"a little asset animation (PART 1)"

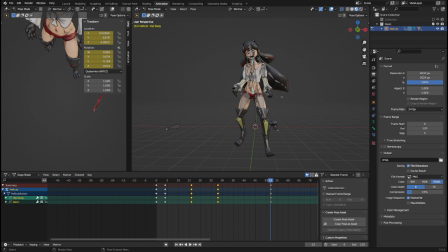25:00 is doing the dust off thing, but the thing is, in here, the enemy is hit and is on the ground, so we're not gonna let her recover, technically, so this part should be short.
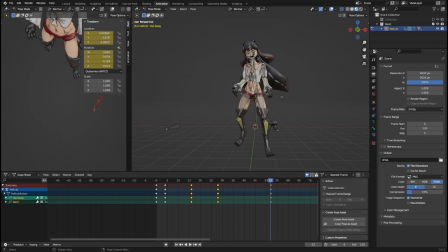25:16 Technically, she will do one breathe cycle and then reload. You get the reload. She'll do one breathe cycle, like, quickly. There's some weird stance. He's ready to strike. Like, okay, she does one reload cycle, 12 frames.
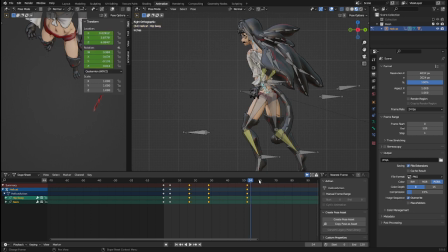25:35 That would be that 64. Also, we're moving. We're slowly moving back to the fist.
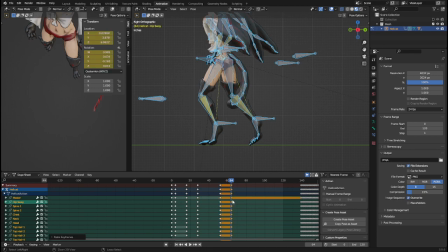25:49 Let's copy everything and make sure she doesn't move. So, look at it.
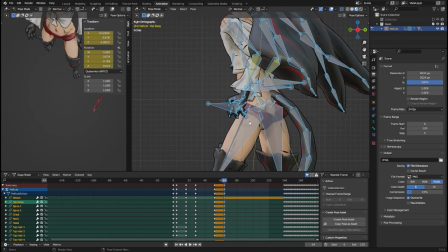25:56 Ooh, cool. All right, so she breathes in. Wait. She breathes in because that'd be weird if she breathed. Wait. Oh, wait. She breathed. Yeah, she breathes in, as in her body goes up, not down.
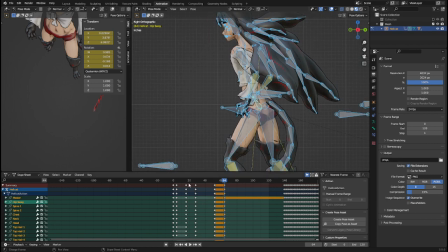26:15 Because it'd be weird for her body to go down right after coming back like this, because that would. It just doesn't look right. Anyways, let's make her breathe in. Let's twist everything up.
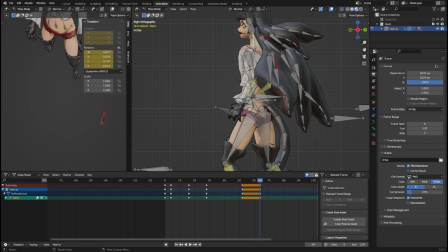26:30 Also, we would want to like move the shoulders since she's breathing in.
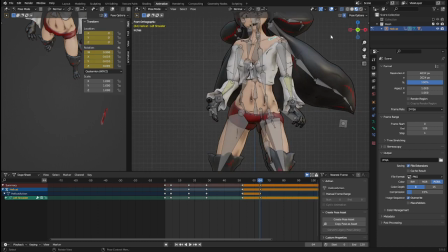26:38 Get that X pose in.
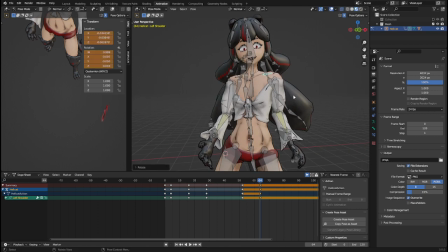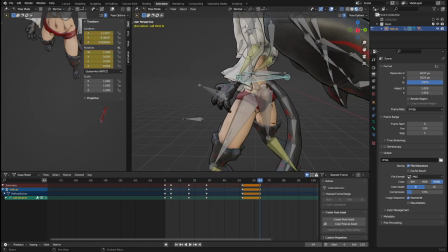26:47 And the hands. Oh, don't expose the hands. That's not right.
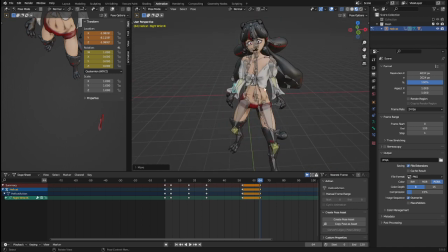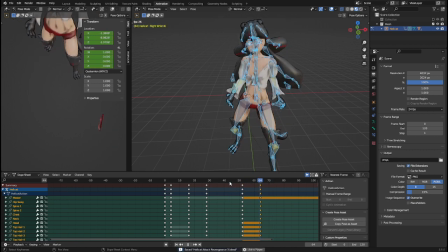27:01 See how it looks. Yeah, not bad. And make her go back down. I mean, it's not the full copy of this one, but 12 frames from 64. That would be 78.
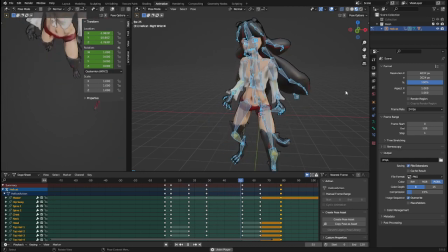Except her 8 wouldn't be exactly like her thingy. Actually, no, I should not copy that.
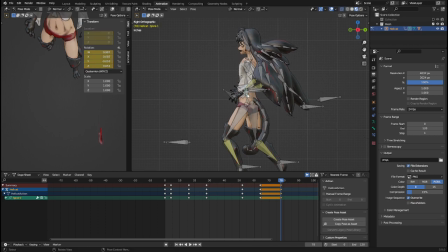27:36 She'll have a different like body pose, like more rested, more straight, more
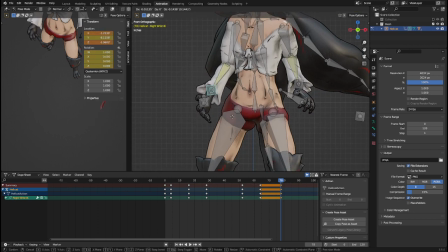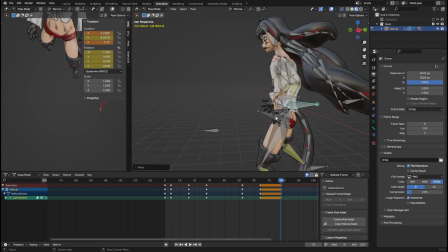27:54 relaxed, so to speak. And also, this also must be relaxed.
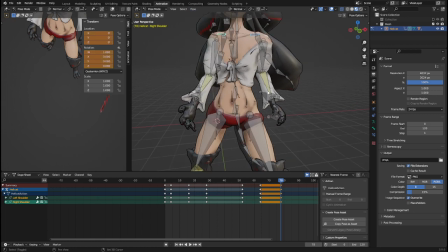28:00 Pose clear all. All right. What that look like?
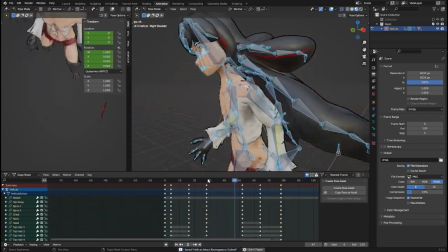28:08 Yeah, it's like a breathe in. Not bad.
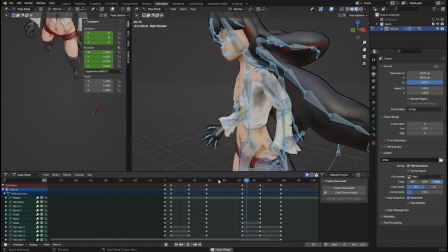28:15 And then she does the reload. So
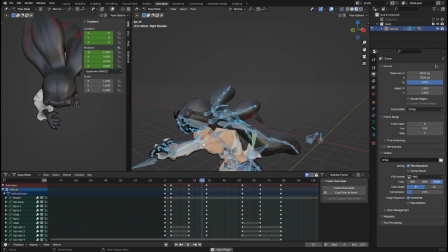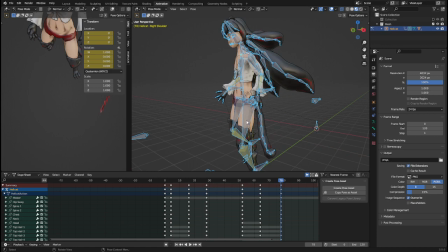28:25 she'll do the reload. What's the reload look like? Okay, Raiden does not reload his fists. He does recharge though, like, prepare punching pose. He does do that, but in this case, she's not punching, so her reload would be
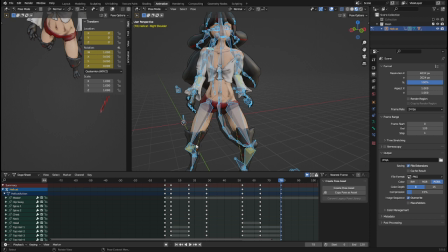28:43 like, what would it look like? Wait, let me.
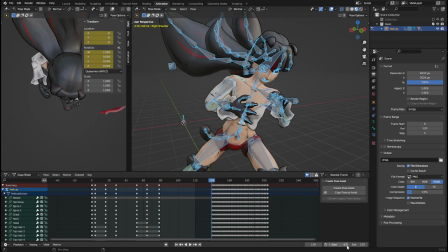28:49 I'm gonna look at the mirror so I can get what that's supposed to look like. In the meanwhile, enjoy the
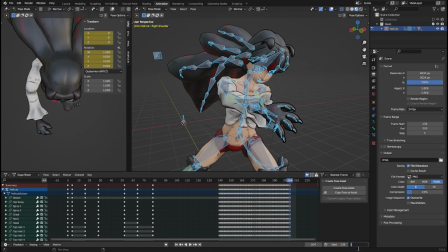29:04 enjoy the loop animation because I'm gonna be recreating what she's supposed to do later.